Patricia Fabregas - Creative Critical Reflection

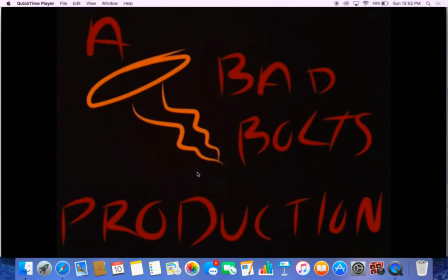So this is my director's commentary on the first 2 minutes of the film The Death Trail, which is a film that me and my partner Kaylee Wilson have been working on for the past 6 weeks. We're very proud of this film, and we are trying to explain to everyone who's followed the blog or anyone who's interested in the film
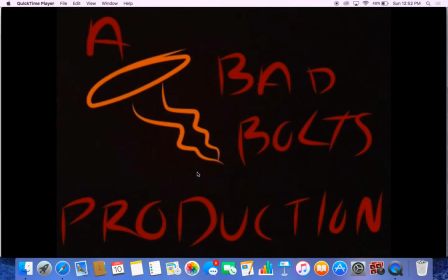why we made certain choices, certain conventions that we followed or did not follow, and also our process of making it, what we learned. Pretty much it's just a reflection of what we created.
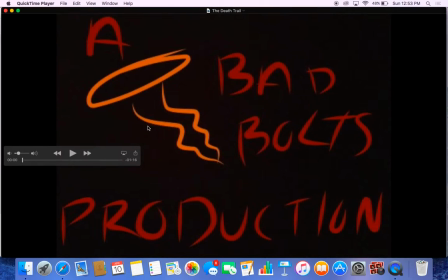So if we start here, this is the production company, which I actually made on Adobe Illustrator, on the Adobe Illustrator app actually, which is very simple to use if anyone's interested in it.
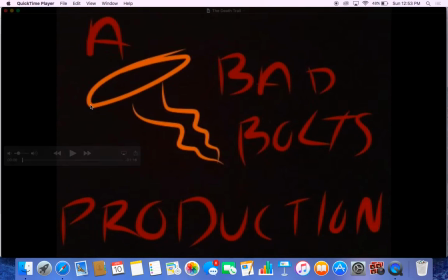We weren't striving for anything very complex. We thought a simple logo would be enough, it would be effective. We chose these, well, I chose these dark colors because I thought it reflected the horror film,
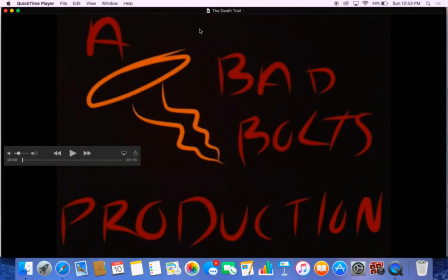because of the dark colors, the deep red, which is kind of like a bloody red. And we thought this logo would be easily recognizable because of the font, that it kind of looks like it was painted on with a paintbrush instead of like a classic clean font that, like Arial.
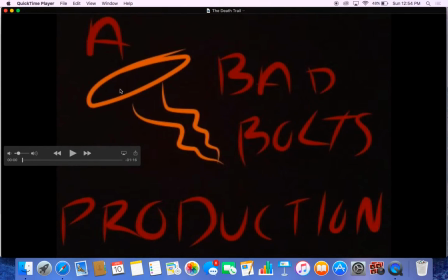Like, no one's gonna recognize that. So, and also the little bolt that is kind of like the Bad Bolts logo. So we continue here, and this is just the first few seconds, and then it fades in to the opening.
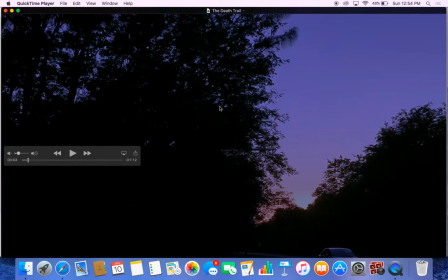This opening, this is Markham Park, which is a local park that a lot of people in this town usually go to, and we decided to film here because, based off of the genre, we thought it was a perfect location to film a scary movie.
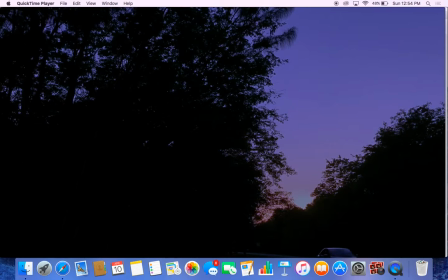I've personally been to this park at night, and I can tell you personally that it is the worst. It is so scary, and it's so dark, and you can't see anything. It's just creepy little trails everywhere. And so we decided to shoot here because we thought it would work well with our plot and also our genre.
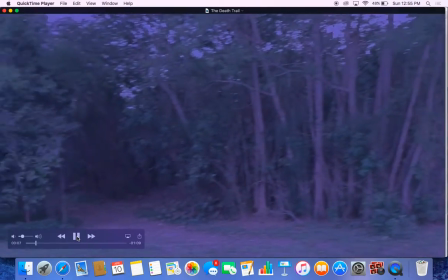As we follow through here, you see a tilt to the left, and if you stop right here, you can see this little trail.
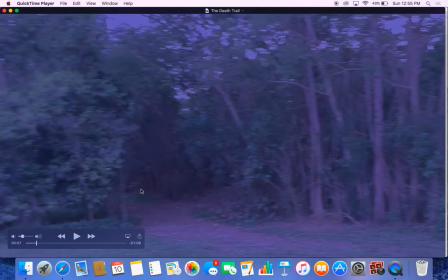It starts right over here, and then this is used for hiking, walking, whatever, jogging. But this is actually what inspired us to call the movie The Death Trail. We were actually just saying that as a joke, but then we ended up liking the title a lot, so we left it like that.
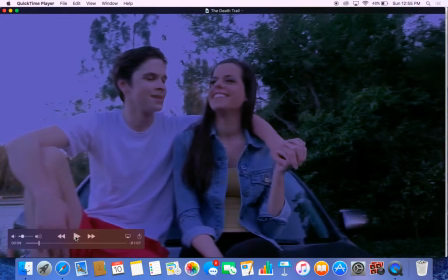So that's that, and then we come over here. And here you see the young couple on top of the car. This is the victim of the first murder,
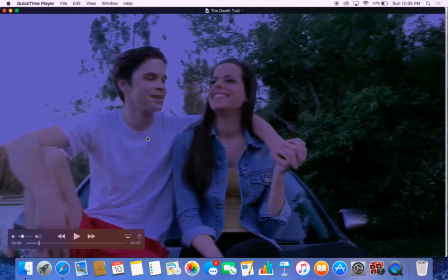and he is talking about how he is going to miss this park once he goes off to college, which is very important because it reveals it, or it ties in with the killer's motive. She is the only one that will be staying in this town out of her group of friends,
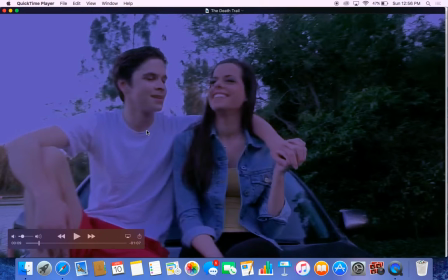and him and the rest of their friends will be leaving to different colleges. Based off of this alone, or one of the main reasons that we chose this plot, is because based off of the usual target audiences for this genre,
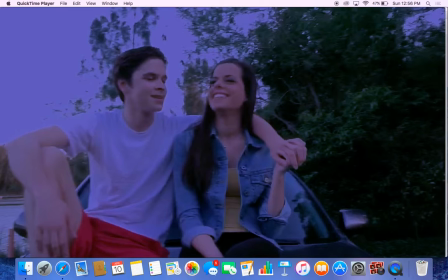which is relatively young, it would be maybe 15 to 25, 15 to 30, because those are the adventure seekers, and also they're the ones that watch the most scary movies.
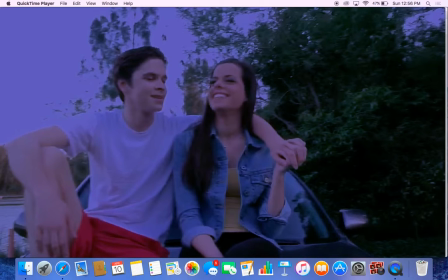So having a genre like going off to college is relatable to a big group of that target audience. So that's part of why we chose this plot, because it's relatable to people watching this movie.
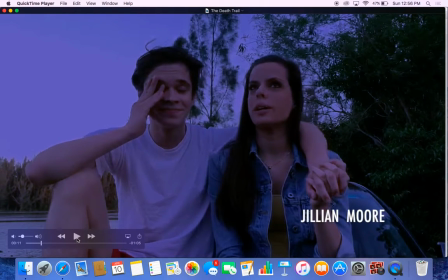And I don't know if you guys heard that, but there was a little click, and that was we actually had some trouble while we were filming. There's a shooting range in that park right next door to where we decided to shoot,
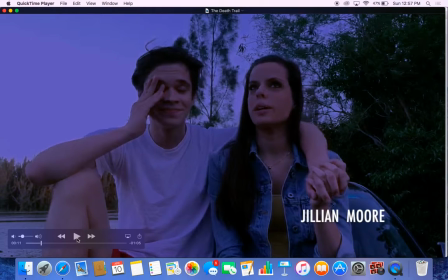and we needed a way to incorporate that into the film so it wouldn't seem like it was just a mistake, or like we didn't bother fixing it, or since we had such a limited amount of time to film this, we decided we should mention that there is a shooting range, which you will hear soon in the dialogue,
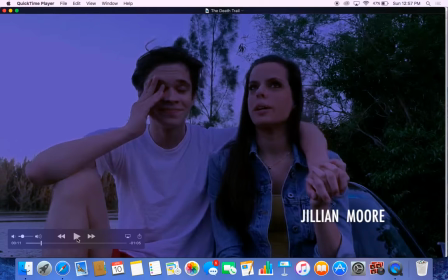to emphasize, to just make it seem like it wasn't a mistake. And then as you press play, if you hear the wind there,
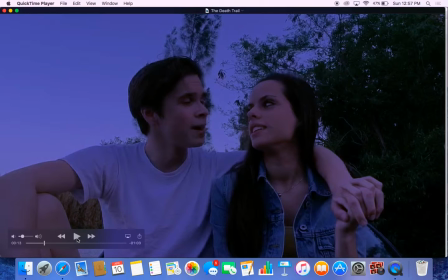I actually spent a lot of time trying to minimize the wind as much as I could through GarageBand, but since the wind was the most predominant at times where one of the actors are speaking, it was very hard to control, which was really unfortunate.
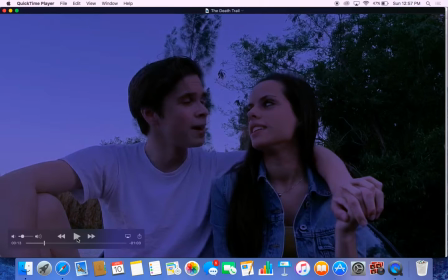But so the wind was a big issue of ours as well as lighting, which I will get into later. But I did try to adjust the or minimize the amount of wind using GarageBand.
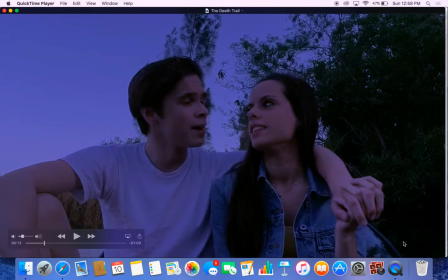As you can see, there's a bluish tint to this shot. We This was actually a mistake. It was just based on the lighting at the time, but we decided to add the bluish hint to all of the shots following up to the murder because we thought it would serve as a good contrast as well as being aesthetically pleasing.
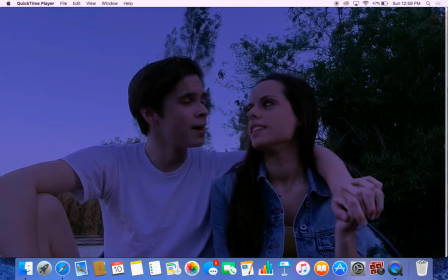The blue is a very calming, tranquil, soothing color. So we thought, con- while they're talking about their lives and like having this romantic moment together, it would be nice to have a nice, soothing color. And then at the end, you will see that it turns pitch black right after she kills him.
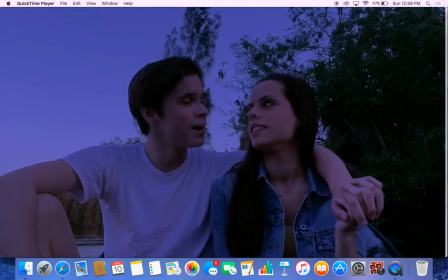So it kind of shows that mood shift and also the contrast between the beginning and the last few seconds of the film.
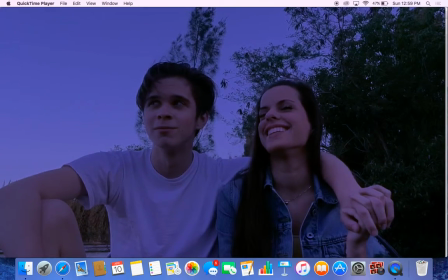That's where you mentioned the shooting range.
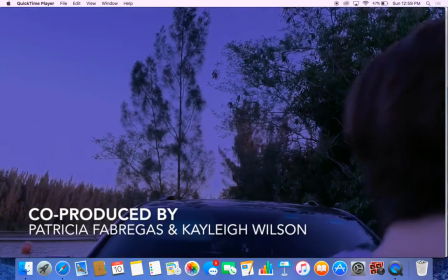Um, there's the wind again that we tried to minimize as much as we could.
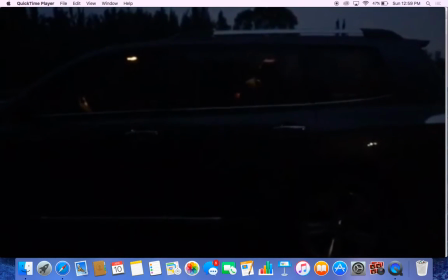So this is where they're moving into the car, and we chose to do this because it adds an intimate level to the relationship.
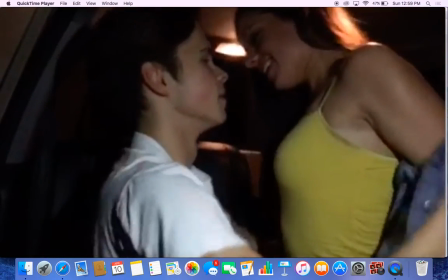Like you can see that they're not just like they've been together for a while, they get intimate, often, I suppose.
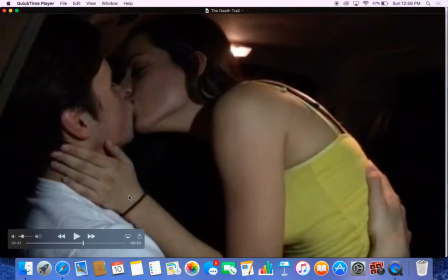And yeah, actually during this shot, most of the shots were filmed by my partner Kaylee Wilson, whereas I was more directing them. I was more of the behind the scenes type of gal, and so I was actually holding 3 different
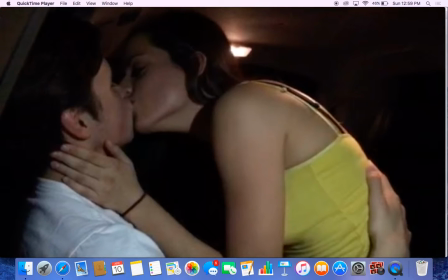iPhones in my hand with the flash on so we can actually see what's happening because as you can see we had the car lights on, but it did not do enough, so I did have to hold a few flashlights so you can see exactly what's happening.
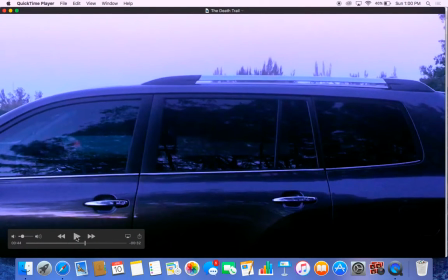And you can see the shadows a little bit. Okay, you can see the shadows a little bit throughout that little quick scene. So here, this is where the suspense starts to build.
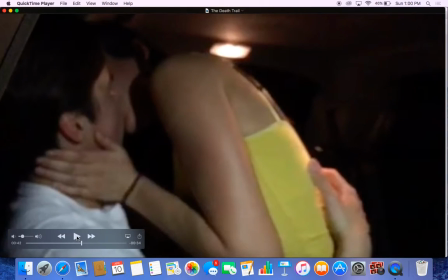As you can see, I don't know if you guys can hear that, but there's a little bit of suspenseful music building up,
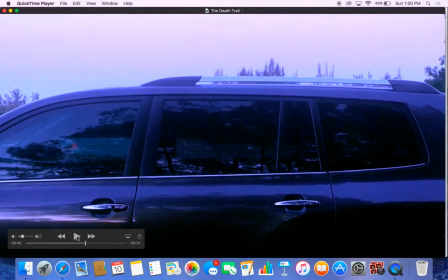and you're also getting pulled into the shot, and this kind of works as a way to draw the audience in, and it serves as a way to engage them. So with the music and the pulling in,
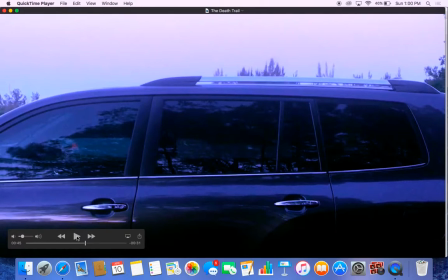it makes the audience feel like they know something wrong is going to happen, which is good because that's exactly what's happening. So now they're driven to find out what's going to happen, what's going to go wrong.
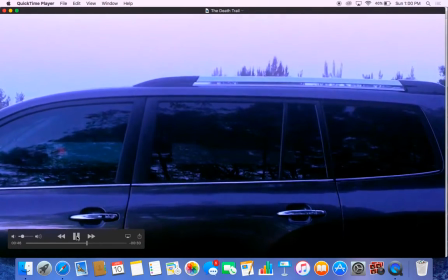And you keep going, and you can hear him screaming.